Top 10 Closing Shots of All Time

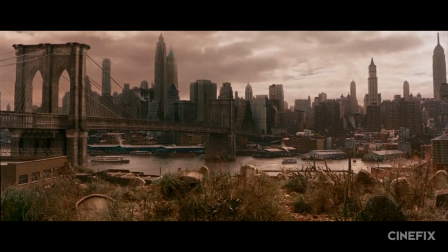But on the backs of New York's corrupt political machine, grew one of the greatest cities our country's ever seen.
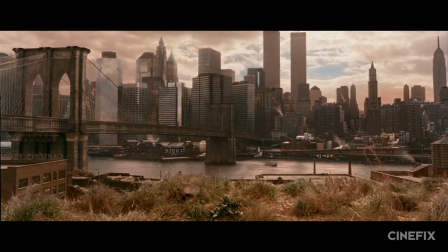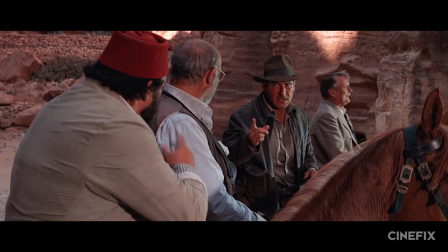Next up at number six, we've got what I like to call the cherry on top shot. The story serves you up a satisfying conclusion, wrapping up all the character arcs, subplots, and loose endings.
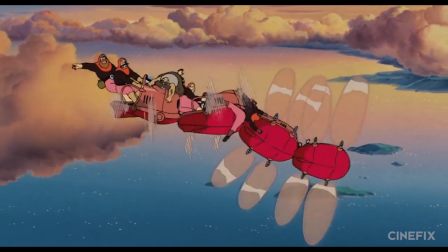And then the final shot comes along and tops it off like the perfect ice cream sundae. It's your classic ride off into the sunset.
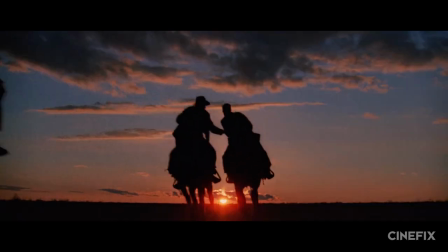Think Indiana Jones and the Last Crusade.
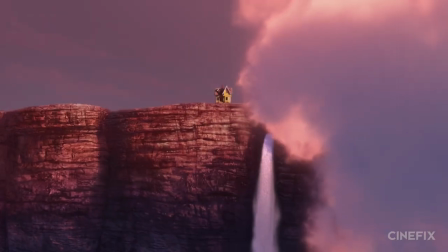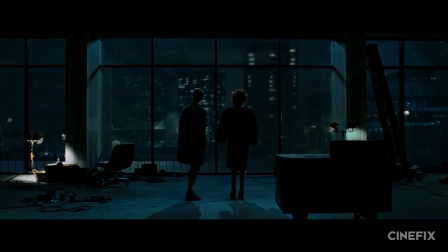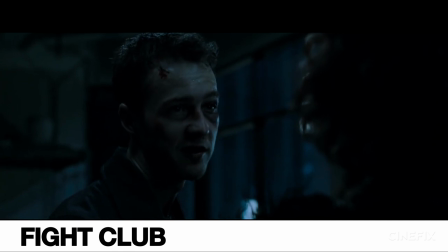You met me at a very strange time in my life.
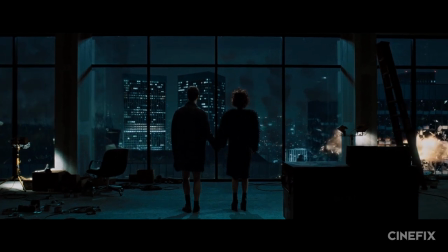It's the kind of fairytale ending that every little boy and girl dreams about,
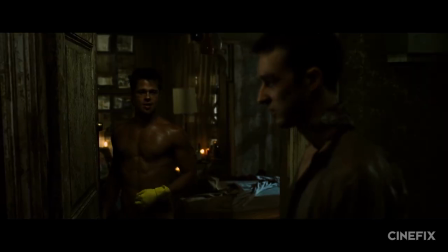hand in hand with the chain-smoking love of their life that they've finally won over from their other personality, brain dripping out through a bullet hole in the back of their head,
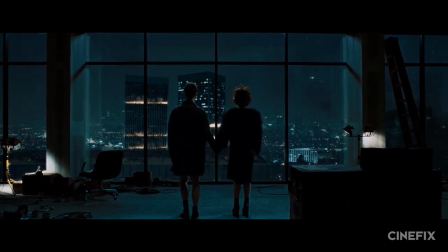watching the bastions of American capitalism crumble to the ground in the sexiest domestic terror attack ever.
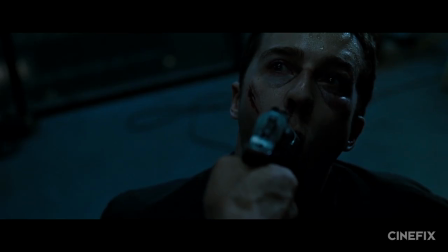This shot is an immaculate culmination of every single plot line.
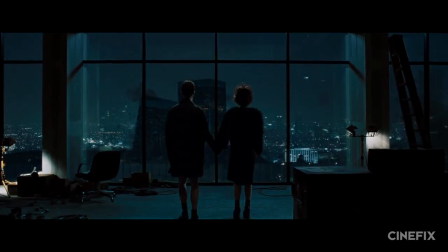The narrator free, together with Marla, his mission complete, all visually represented at once in stark, violent silhouette while the pixies play in the background.
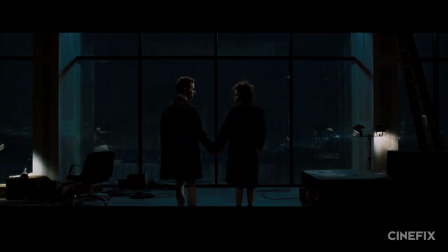And don't blink or you'll miss it, but there's one more secret shot that Fight Club has hidden in here for your viewing pleasure.
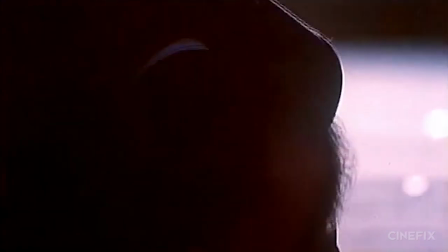At number five, sometimes a shot doesn't perfectly capstone a film, so much as it takes your mind home, tells it it's got pretty eyes, and then it before sneaking out by dawn.
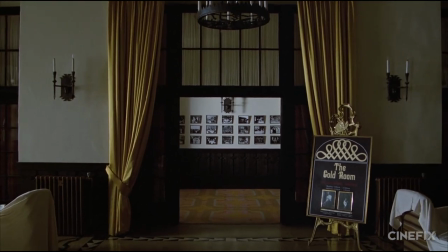We're talking about the cliffhanger slash twist ending shot that's basically the last page of a Goosebumps book in cinema form.
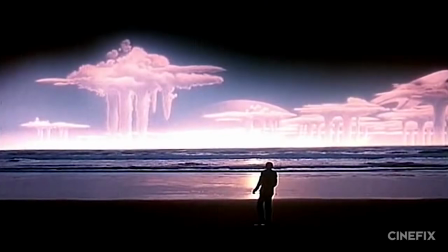Think Brazil, The Quiet Earth, or Planet of the Apes.
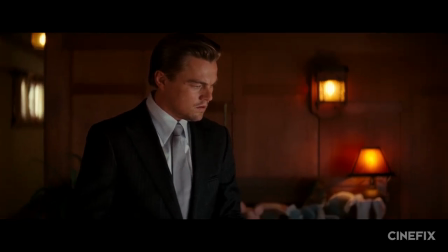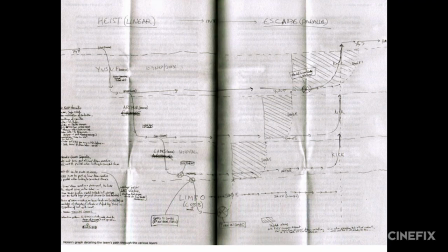Never has there been a single shot that's inspired so much speculation. There are reams upon reams of fan created literature attempting to puzzle out the mystery behind this shot.
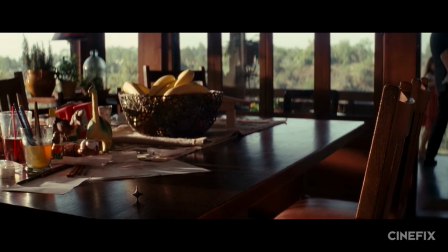It's falling, it's not falling, it's not even his actual totem. We're not sure what the answer is, and we're sure you'll tell us what you're sure the answer is.
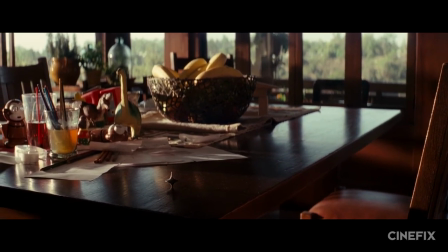But the point is, it doesn't matter.
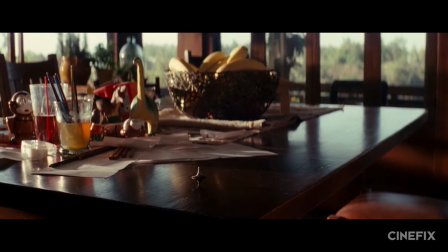Any single shot that inspires this much deep analysis of character, plot, and theme along with the underlying philosophies and mythologies of the film is automatically a massive success.
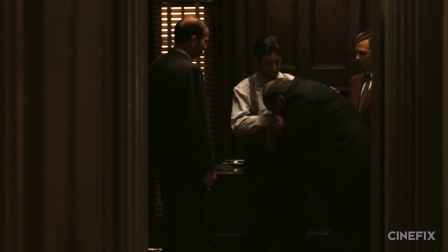For our number four, we're looking at the summary shot. The ending note that concludes the story by showing where the plot has led us, what the changes cost, what damage has been done.
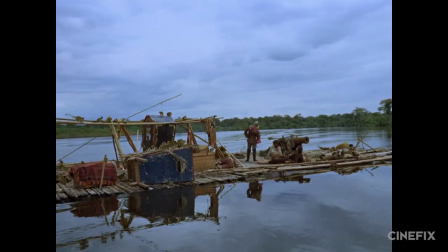And those are shots like Amadeus' King of the Madhouse, Adire's Raft of Death, and The Godfather's Closing Door.
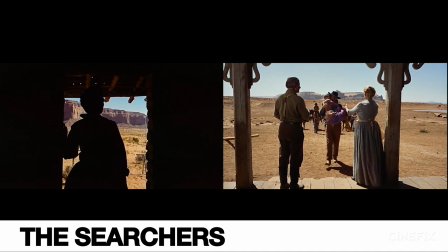But in terms of summary, no one did it more brilliantly than The Searchers. That's right, this is the second film along with Fight Club landing on our best of lists for both opening and closing shots.
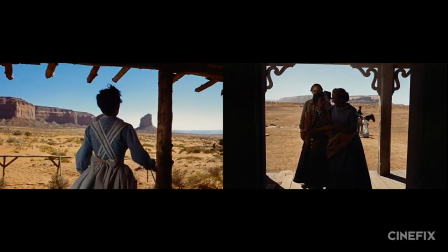And honestly, The Searchers opening shot mostly made the cut riding on the coattails of how perfectly it complimented this one.
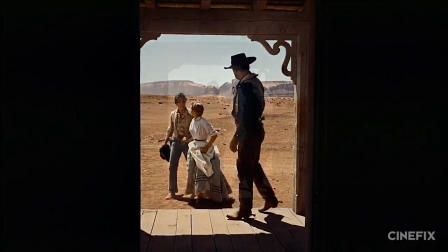After every major relationship is wrapped up happily, it ends on John Wayne as Ethan without a place to come home to,
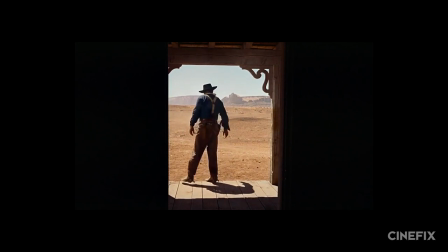a discarded tool of a more violent time, the door closing on him just like it did Kay.
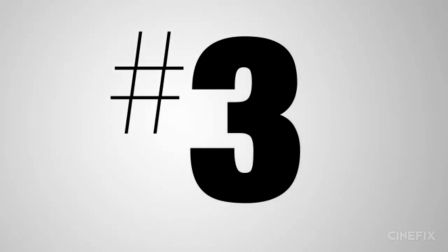Closing in at number three, some final shots just leave us haunted in their emotional impact. Those like Once Upon a Time in America, An Autumn Afternoon, and Dancer in the Dark.
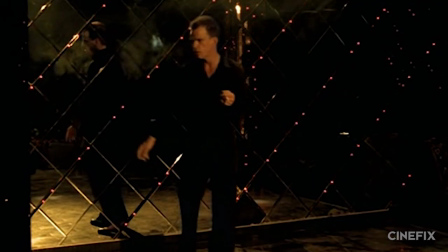Those like Raging Bull, The Social Network, and The Sweet Hereafter. We like Beau Travai and I Saw the Devil, but But the master of the haunting final shot has to be Tarkovsky.
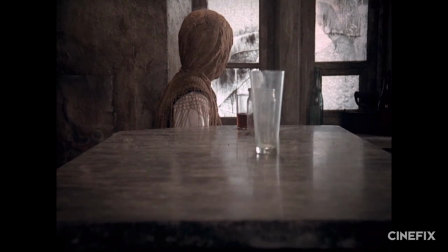And while nostalgia is pretty beautiful, nothing can really stand up to the surreal, quiet poetry followed by the powerful roar that is the last shot of Stalker.
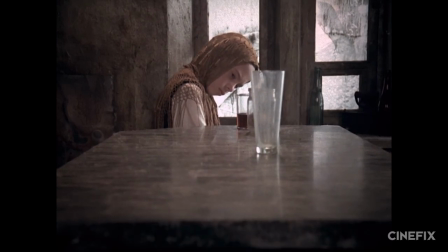Here's another enigma and another story that even the authors admitted defy an easily verbalized explanation. The psychokinesis might be a half-granted wish, the roar of the train is probably the future rushing towards us.
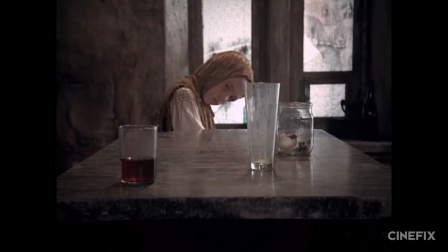But again, does it really matter? This shot is bursting full of tone and emotion, of an unspoken sense of sadness
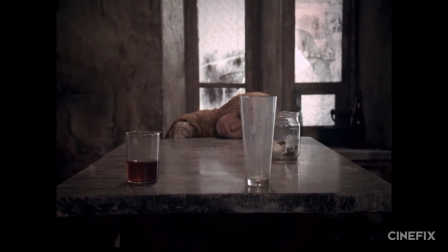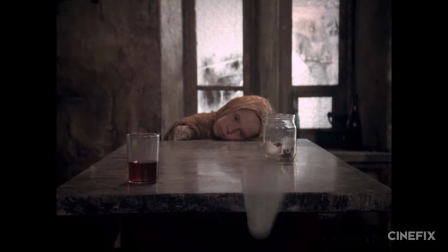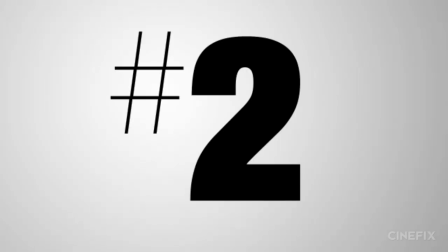Runner up at number two, we're talking freeze frames.
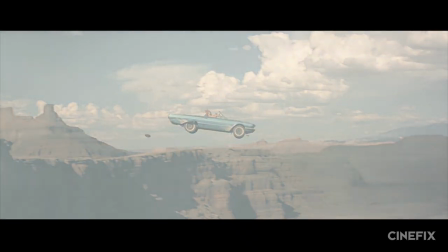And while The Breakfast Club, Butch Cassidy, and Thelma and Louise are all memorable in their own right, how could we give it to anything but the 400 blows?
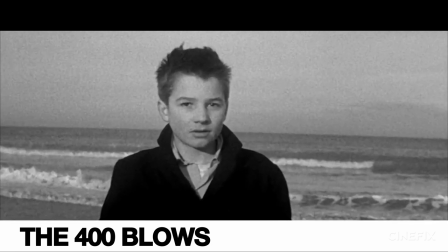The definition of open-ended, Antoine's look is basically the cinematic version of the Mona Lisa smile.
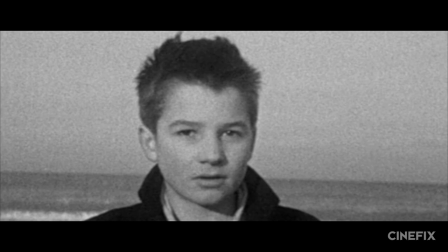Is he happy, hopeful, uncertain, disillusioned?